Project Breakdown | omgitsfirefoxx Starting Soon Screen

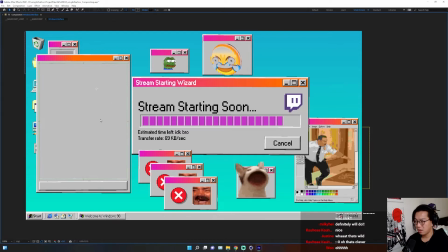[16:19]
So like, for example, if she said, oh, actually we don't want this anymore because it looks shit. She'll never say that. Copium.
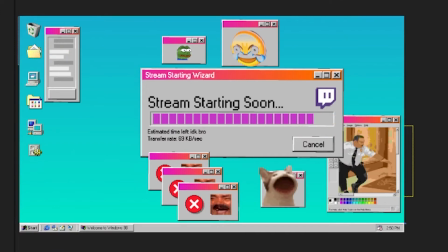[16:29]
Basically, I'll just hide it and then I'll go back to my main comp and boom, it's no longer there. How did you extrude the smiley? It's a meme. I downloaded the GIF online. It's an actual meme.
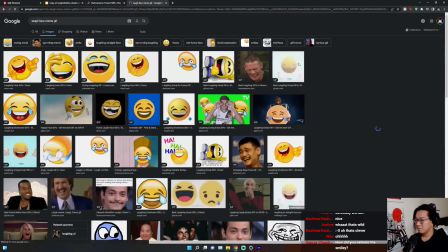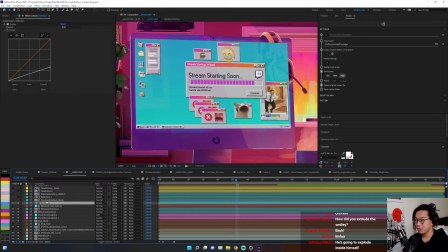[16:49]
Screenshot my NFT. So this is a reflection pass, which I think is one of the most important passes you'll ever find. This is one of the passes you can get as part of your 3D render if you select your passes properly.
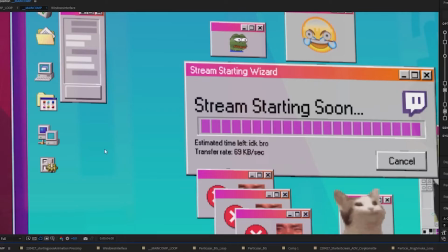[17:02]
It's very subtle, but you can tell here that there's like some form of reflection happening in the background.
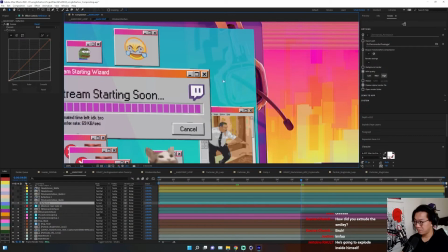[17:09]
I didn't want it to like overpower the starting soon screen, but like I want it just a little bit so that way it gives it some sort of life.
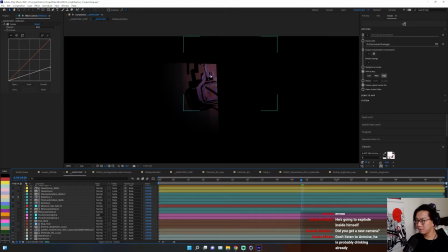[17:17]
So this is another reflection pass only on the side here because I wanted to accentuate the Astro headset, which we will then add here.
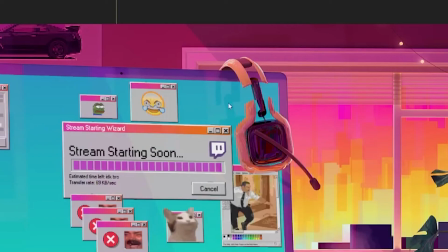[17:25]
So without that reflection, it won't look as like merged together.
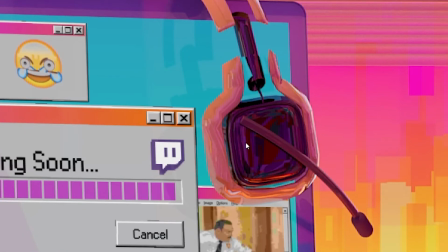[17:30]
You can see it kind of looks like it's just on top of it and not really a part of the screen.
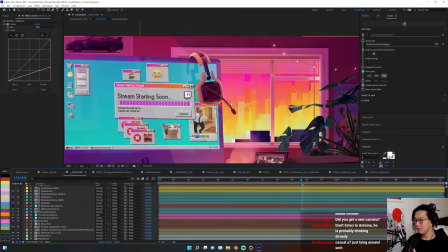[17:35]
But if I added the reflection back, it gives it that sort of really nice sort of hue.
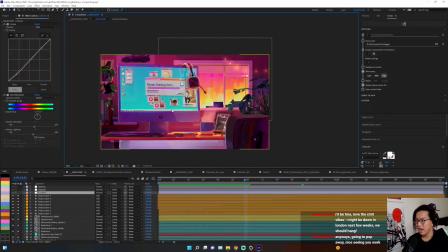[17:40]
Then we have, you know, I guess your very average contrast, vignette, and then haloing. This haloing is really fun. I like haloing. What haloing does is like, so this is on screen.
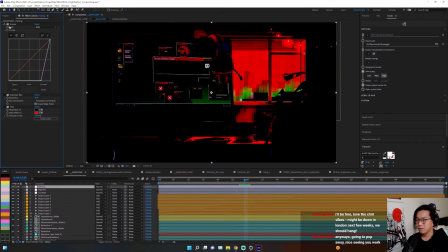[17:52]
I'll put on normal. So basically I put it on really high contrast here.
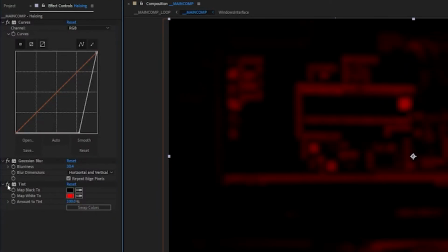[17:57]
I added a Gaussian blur. I put a tint on it and then I used the add.
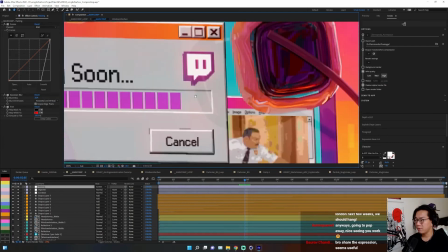[18:02]
So that way it gives it like a certain haloing effect. You can see here, turn it off, nothing.
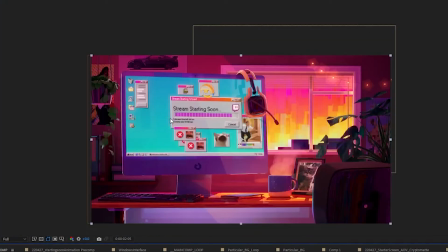[18:07]
Turn it back on, gives it a nice red warm feel. Like I really love that. What should I talk about next?
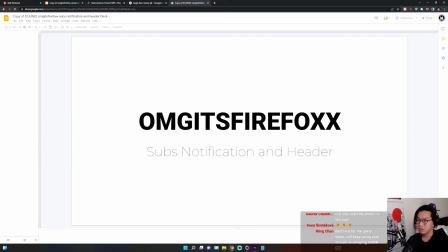[18:13]
The header decks. I guess I could. So she also asked me to do headers and sub notifications.
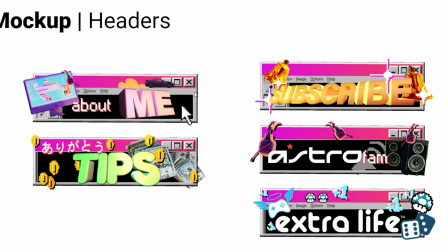[18:19]
We'll use the same sort of theme that we had with Windows 98 sort of interface. And then we'll just add to all this stuff. What's fun about it was I didn't jump into Cinema 4D at all. None of it was Cinema 4D.
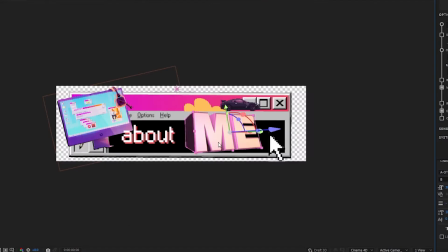[18:30]
In fact, all the text is done in After Effects. So this me is actually 3D.
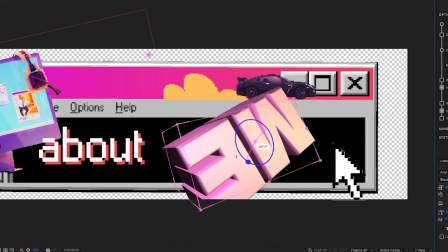[18:38]
This is a 3D text.
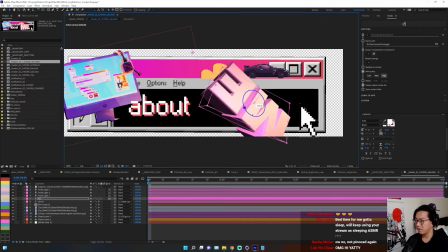[18:40]
And it's perfect because After Effects' like 3D graphics is kind of rudimentary, but in a way it is perfect. It is absolutely perfect for my thing. You know the word like 3D art stuff? What was it called? Give me PTSD of MSN. Exactly. That's exactly the sort of thing we were trying to go for.
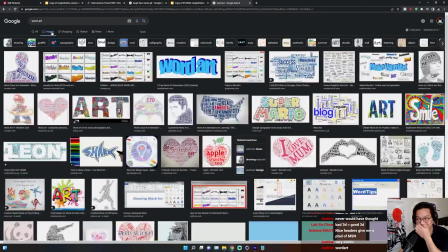[19:02]
Was it word art? I forgot what it was called. Oh yeah, word art.
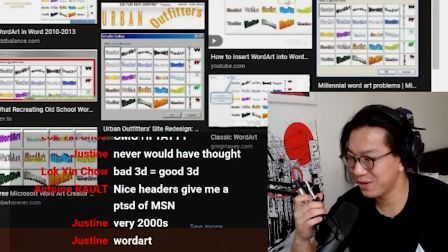[19:07]
If you give yourself some nostalgia here. When you are in like middle school or primary school, however you are.
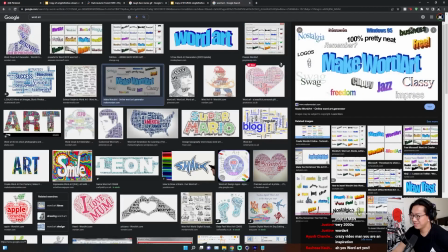[19:13]
Word art, dude, absolutely amazing. I love this stuff so much. Although like this stuff is a little bit like really rudimentary.
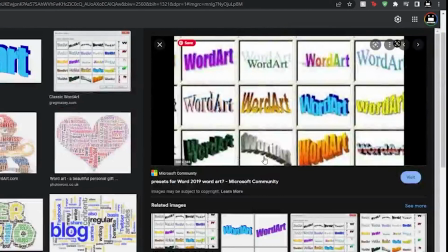[19:20]
But there's some that are really, really nice. Like this like metal one, I love it so much. The bowling screen vibes, yeah, it does. It's super, super fun. So I decided to do that.
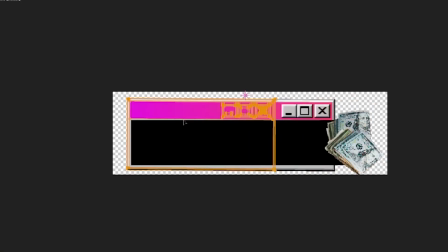[19:30]
So yeah, all this window sizing is exactly the same as I described before. Shape layers in order to like resize it and everything, which is really fun. And that's basically it. This is the breakdown of this entire project. And it was really, really fun to do. This is like really amazing. I absolutely love it. I adore it. There's like a whole bunch of 2D and 3D things that I've done. I learned a lot of new things from this. So like, thank you, Sanja, basically, for having me on this project. It was really, really fun, and overall I learned a lot. I learned a lot about my own style, learned a lot about like a bunch of other stuff. So yeah, that's basically it. I feel like I really needed it. I really needed like a good refresh. So with all the headers down below, there's a new offline screen, new starting soon screen.
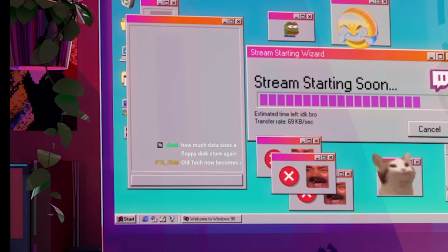[20:18]
I love how the chat actually pops up in a little chat box. We kept Paul.
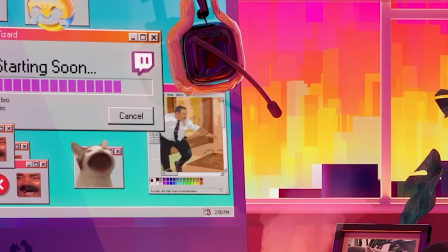[20:23]
You can see Paul there. He's still hanging out. Don't worry. Look at the plants.